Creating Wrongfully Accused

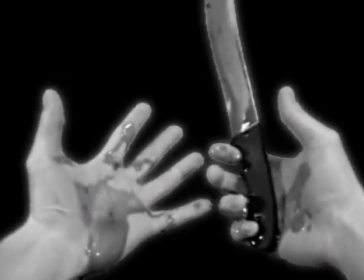250s
The color of the hands was just different enough from the color of the blood that I could use a color selection to isolate the blood this time. But if I had to do the shot over again, I probably would have made the blood blue so that it could be selected easier.
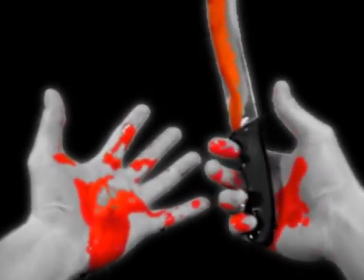262s
I'm quite proud of the final composite and the surreal quality that it portrays.
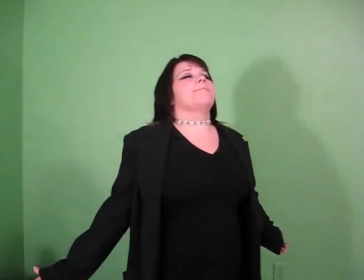268s
After writing the script, I realized I hadn't solved the problem of how to get Angie's ghost into the cell.
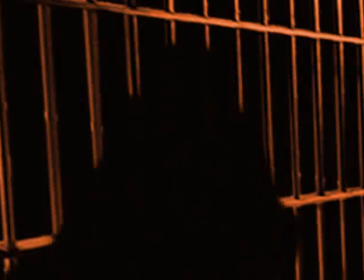273s
It didn't take long before I concluded that she would just naturally meld through the bars. So I came up with this shot reminiscent of one in James Cameron's Terminator sequel.
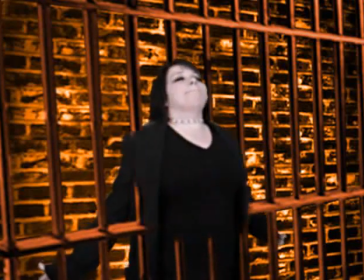283s
They say imitation is the greatest form of flattery.
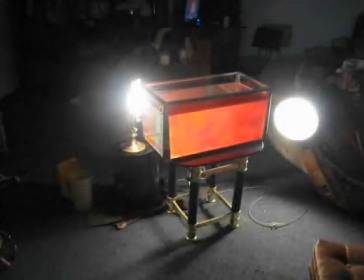288s
The ghosts seen at the end of the film are actually just bits of plastic bag tied to wire and then flown around inside of an aquarium.
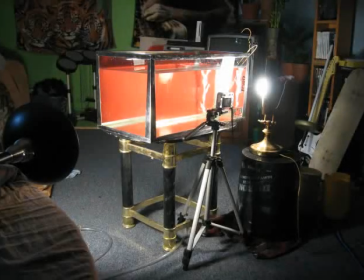295s
The ghosts were actually added very late in the editing process because I realized that the ending of the film just wasn't intense enough. I'm glad I added them because it really adds to the atmosphere.
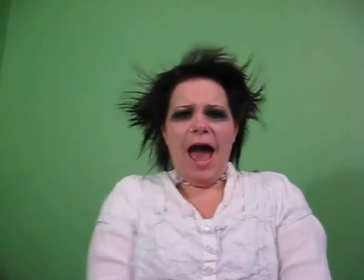306s
From the very beginning, I knew that the final shot had to be an extremely terrifying image,
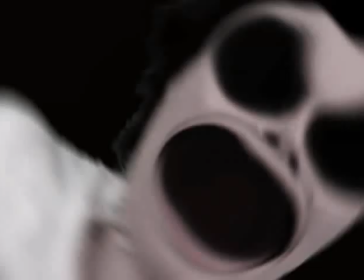311s
so I distorted the actress's face and gave her big gaping eye sockets. But I decided there is still something missing.
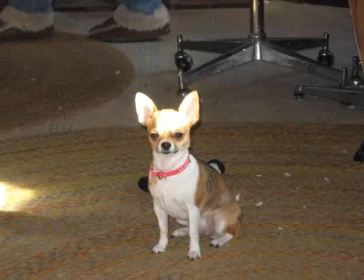318s
Teeth. That's where my chihuahua comes in.
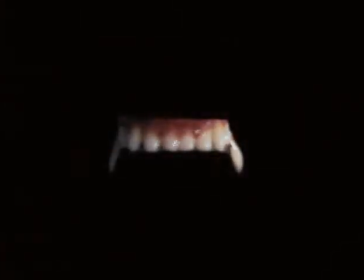320s
I photographed the upper section of Lolita's teeth, cut them out, doubled them, and carefully matched the movement to the actress's mouth.
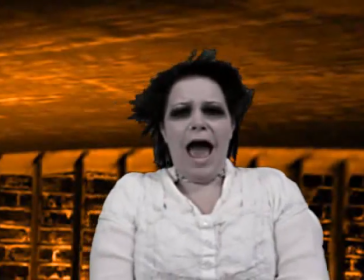329s
The final shot results in a truly terrifying image. Well, there you have it. I hope you enjoyed watching the film as much as I did creating it. Until next time, keep making shit.